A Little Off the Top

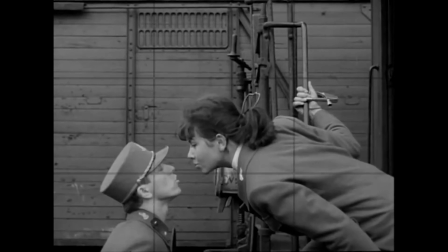When I was in film school, they taught us that proper shot composition involved the rule of thirds, and framing the human face with the correct amount of headroom.
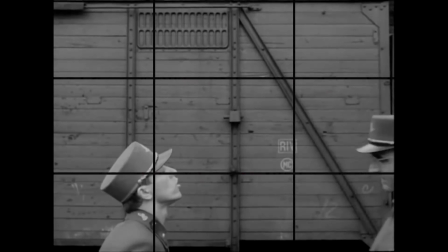Videoly pleasing images place points of interest on the intersecting lines of the grid.
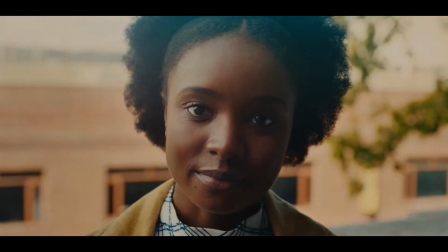I learned that there is one traditional way to frame the human face by paying attention to nose room, eye lines, and importantly, head room.
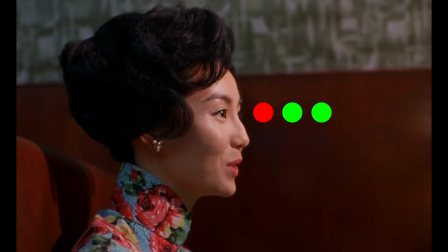The nose room signifies allowing space in the direction the actor faces. The eye lines correspond to the person or object the actor looks at,
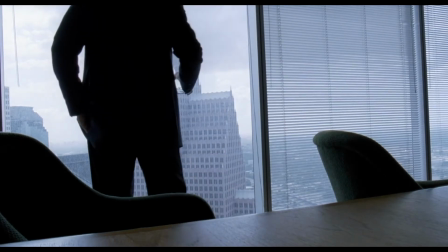and the headroom makes sure that the shot is not uncomfortable to watch, so the actor does not have their head chopped off or seem to sink into the bottom of the frame.
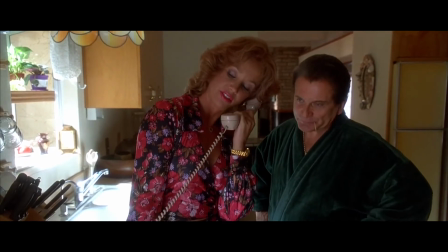Most films compose actors like this, where there is only a small amount of space above the character,
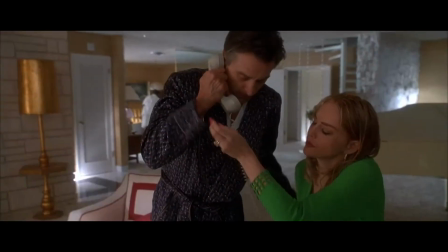and even when the camera moves, the amount of headroom remains consistent and balanced.
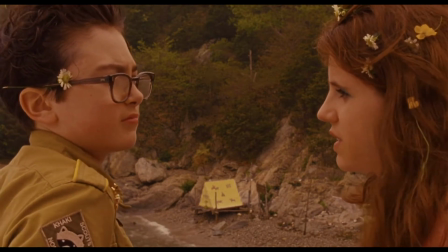When one head is on the left side of the screen, and the other is on the right side of the screen, the viewer can watch comfortably and empathize with the characters.
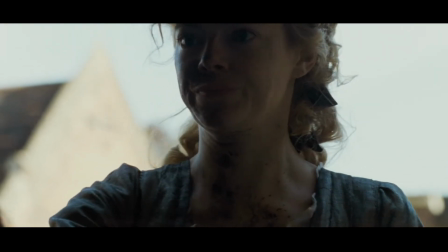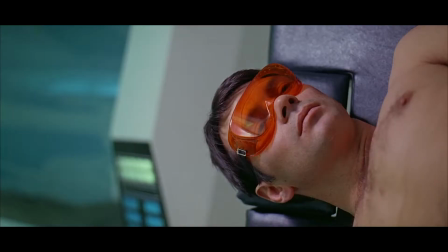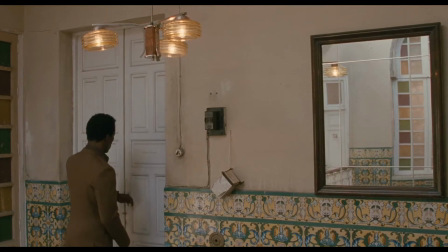When there are changes in the image, such as when a character leaves or enters the shot,
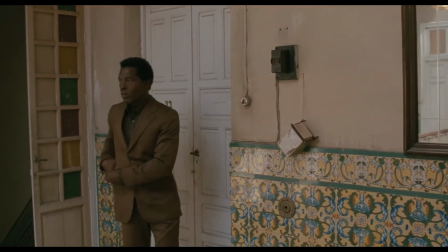many cinematographers will reframe their compositions to accommodate the difference.
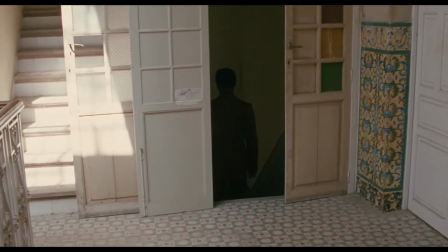Reframing is as simple and elegant as when Christopher Doyle does it here.
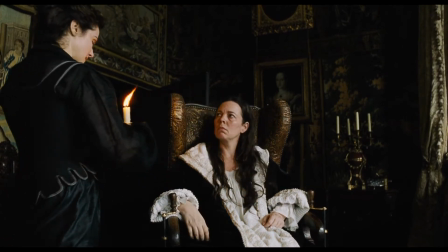Not reframing leaves an unusual amount of headroom, such as when Robbie Ryan does it here.
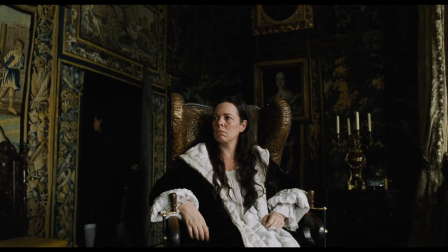How do filmmakers make the decision to frame people in such an unconventional way.
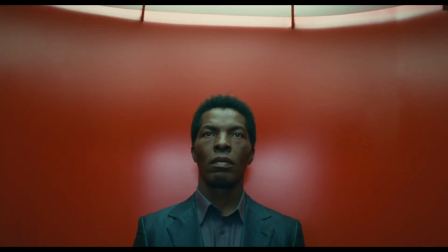What does it mean for the audience to give the character a little more photographic room at the top?
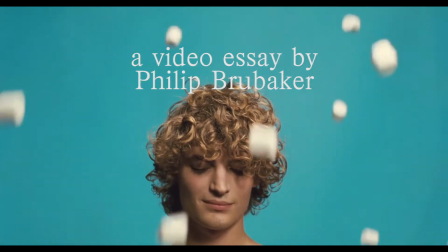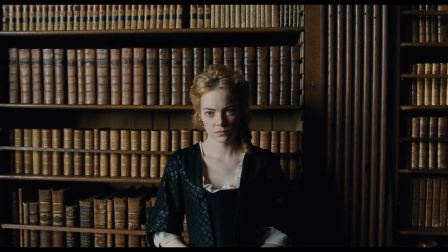As I learned after leaving film school, cinematic rules are made to be broken, and as long as the aesthetic choice can be justified, it's fair.
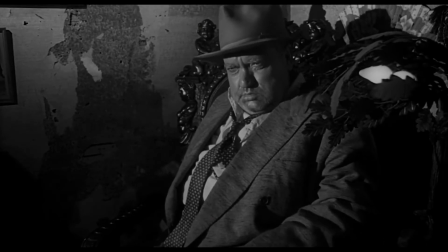When filming a portrait of a person, including the environment behind the subject characterizes their inner state or comments on their predicament.
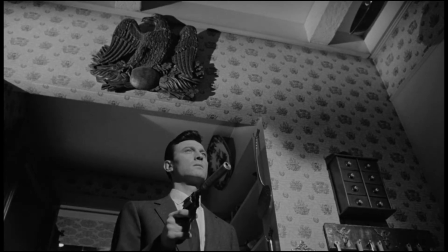An off-center composition creates an imbalance, tension.
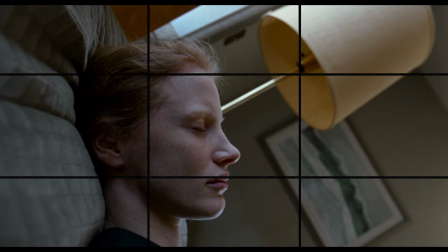Traditional film aesthetics say that when you want to show a character who is strong, you shoot them from below.
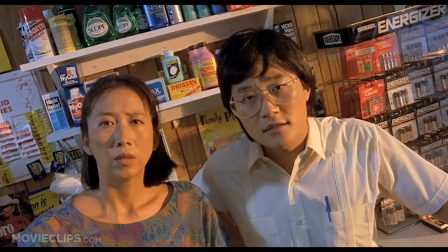If you want to show a character who is weak, you shoot them from above.
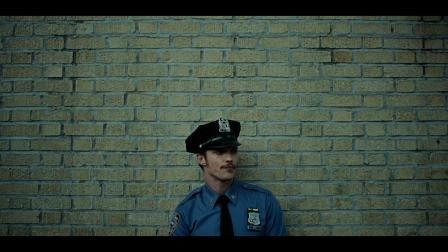When you shoot a strong character and push them down in the frame, you take away some of their power.
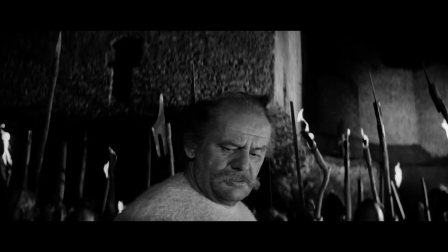It can make them perceived to be weaker. The director chooses to see the character in a vulnerable pose.
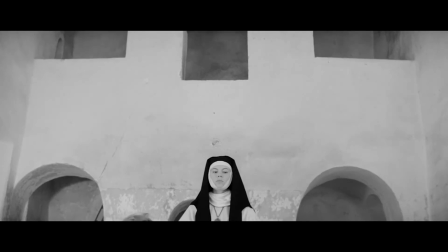This is the most humbling way to show their mere humanness.
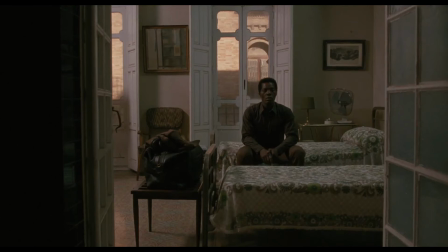This type of composition is uncommon and is usually reserved for cutaways or brief interludes.
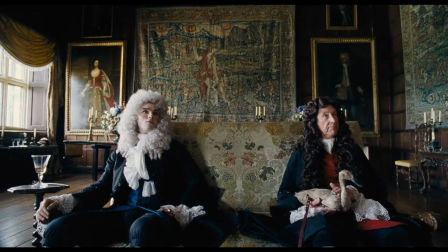Some bold films shoot every scene in this way.
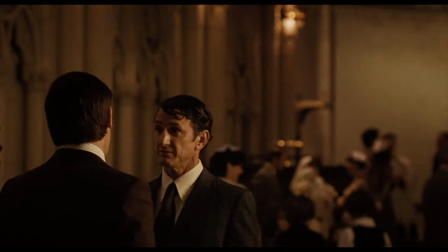In Gus Van Sant's Milk, this private conversation takes place in a church and has very unorthodox framing by Harris Vetus.
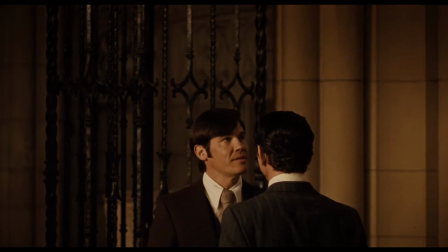There is a third character in the scene that justifies this aesthetic choice.
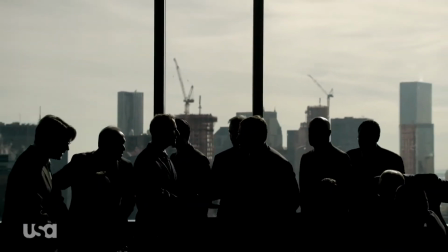Empty space in the right setting expresses something almost indefinable. It is what lives above the character, both literally and figuratively.
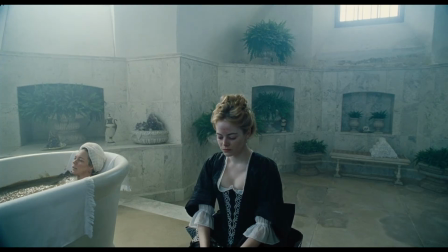Allowing for room in the air expresses the notion that there is something higher than the characters themselves in the frame.
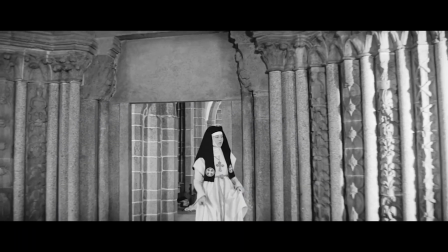If God is a character in the script or scene, the extra space is justified.
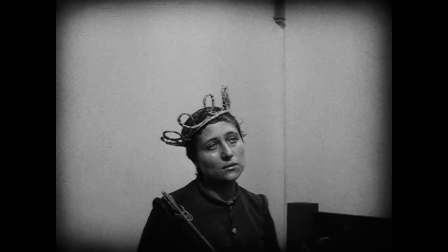This is typical of many spiritual-minded films through the years, dating from The Passion of Joan of Arc,
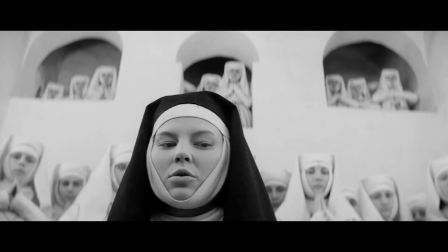to Marketa Lazarova, to the recent Oscar winner from Poland, Ida.
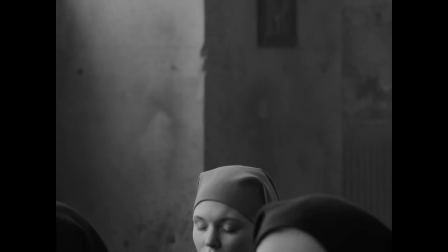The actor is still the subject of the image, but there is something else there as well, pulling our eyes up.
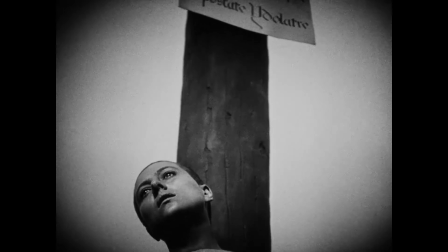The disembodied head that dreams and prays makes us guess what must be on their mind.
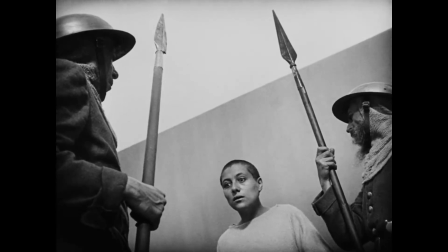If the character is already someone religious, we think it could be the Holy Spirit.
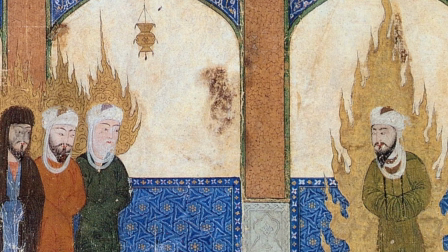In ancient Middle Eastern and Asian art, halos used to appear over religious figures in the form of fire,
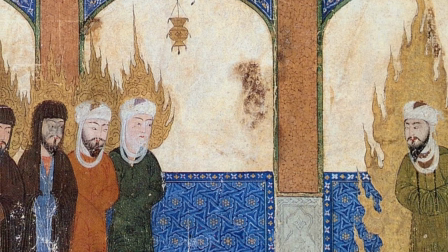such as Mohammed in this Persian painting, or as the sun above the Egyptian god Ra.
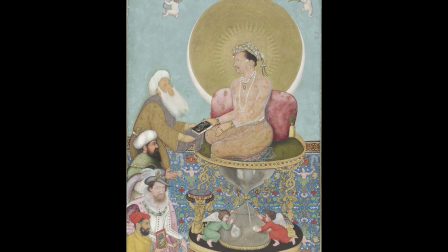Emperors were considered religious figures, so they are also painted with halos.
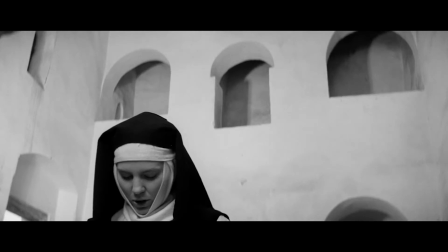Since photographic imagery is naturalistic, embodied halos don't appear on screen, but are invoked.
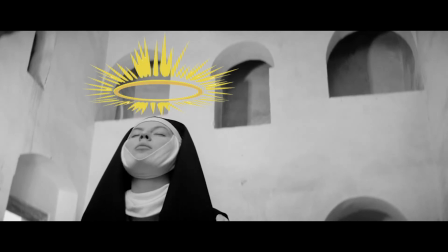That's why I call this type of framing the halo shot.
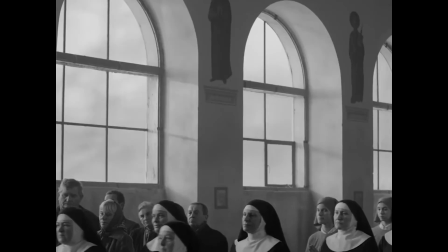Whether the setting is a church, or the characters or believers themselves, these shots are composed not for headroom, but halo room.
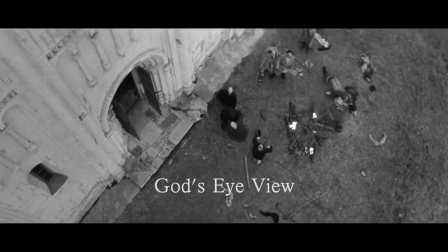The God's eye view is from high above looking down, but the halo view of religious cinema can be said to look high above and straight ahead.
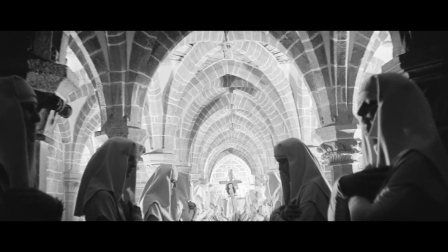This point of view does not mimic the human eye, and would require the audience to levitate in order to achieve this specifically unnatural perspective.
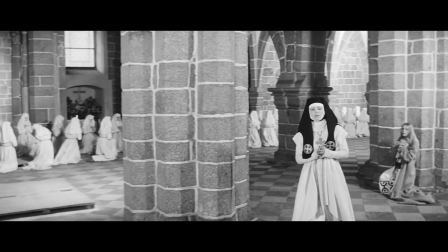This disembodied hovering is in itself akin to a spirit that has left the body.
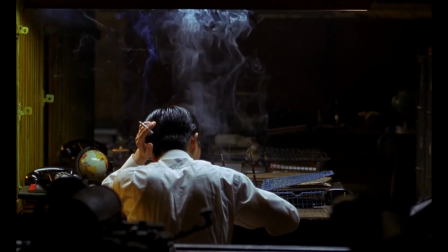Not every halo shot has a religious underpinning.
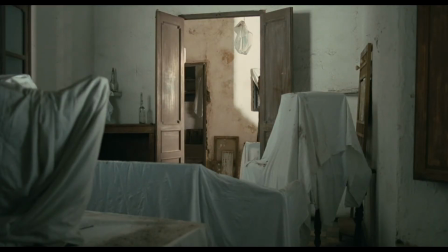Another way to interpret shots that use excessive headroom is that the filmmaker uses it to favor the architecture of the scene, as in environmental portraiture.
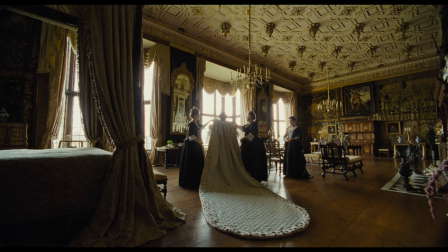The exaggeration of the frame finds a prime example in Yorgos Lanthimos is the favorite.
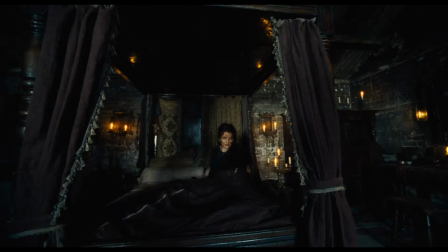The film consistently uses very wide lenses, low angles, and excess headroom throughout the film.
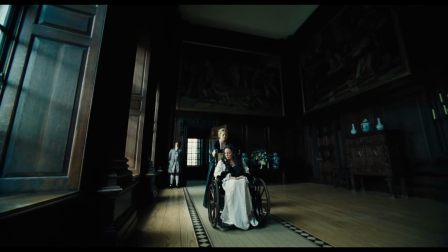Lanthimos says, One of the things that I was interested in was the architecture of this world,
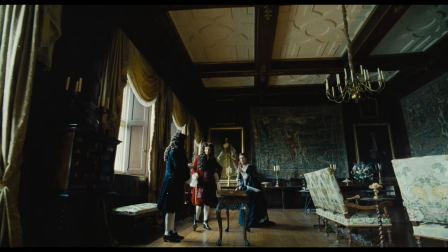and how people moved from one room to the other, and how these big rooms felt.
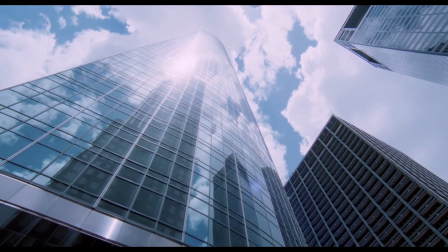Architecture manages to create a sense of wonder in Terrence Malick's The Tree of Life,
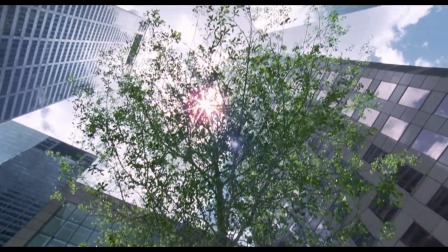which also happens to be one of the most religious films of the past 20 years. When we visit with Sean Penn's character at his job,
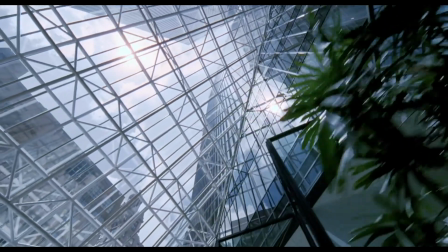Emmanuel Lubezki's photography minimizes his physical presence in the awe-inspiring building by framing above the actor's head.
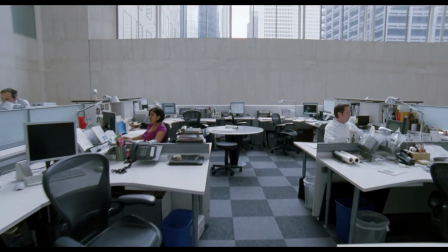The space has the grandeur of a cathedral, yet represents the secular achievements of capitalism over any religious impulse.
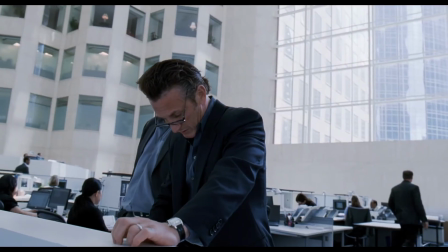Malick shows with this sequence that Penn is lost in his profession and feels empty inside,
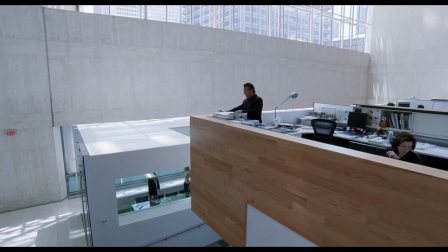cavernous and hollow like the office, and beset with anxiety and loneliness.
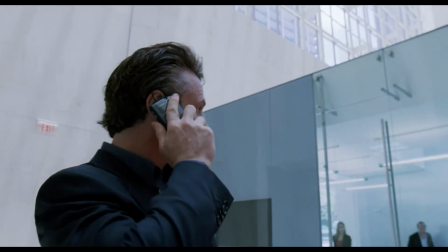To put it bluntly, the compositions show a man in over his head.
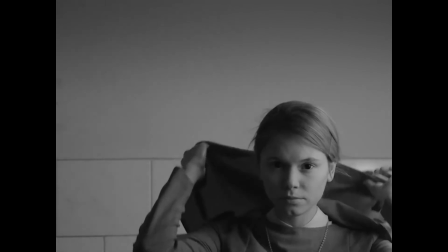Cinema can give a visual form to abstract ideas, as Stanley Kubrick once said, if it can be written or thought, it can be filmed.
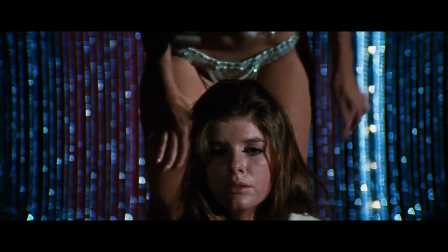A breathtaking image is still a dream, or just an illusion, not unlike a vision from beyond.
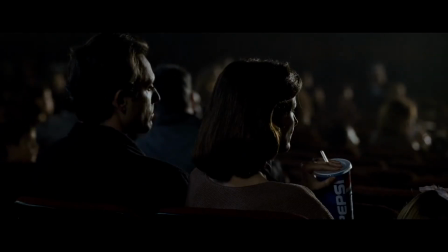The experience of going to the cinema has often been compared to going to church, where light is a key component,
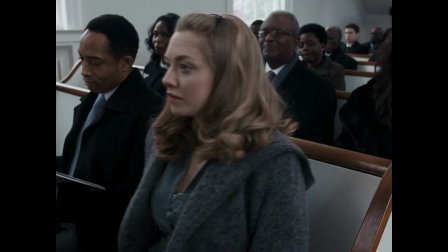where a shared experience among strangers gathered in a quiet space feel moved or uplifted.
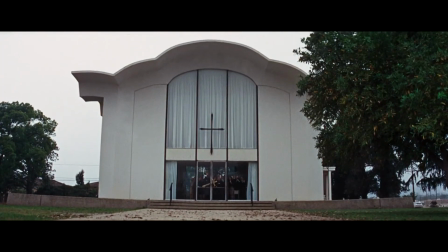Cinema reflects human stories of all kinds, and leaves different readings and interpretations open to the viewer.
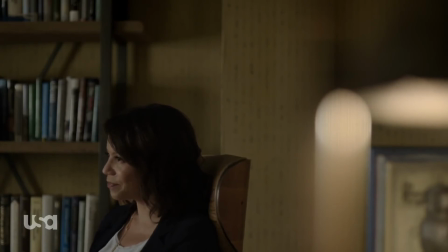For to experience empathy, we needn't agree with the character or filmmaker. We simply must recognize our own truth in what we see.
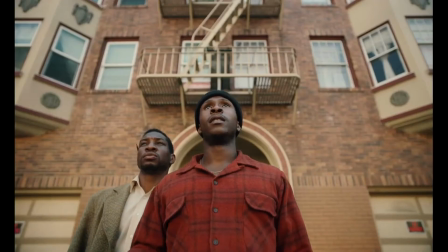Whether the halo shot captures the thematic significance of architecture,
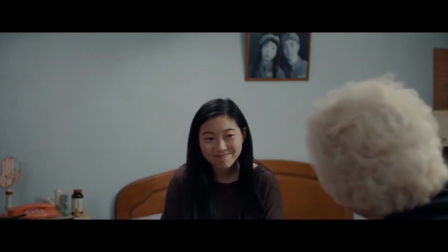or important information that helps to define a character, a little off the top goes a long way.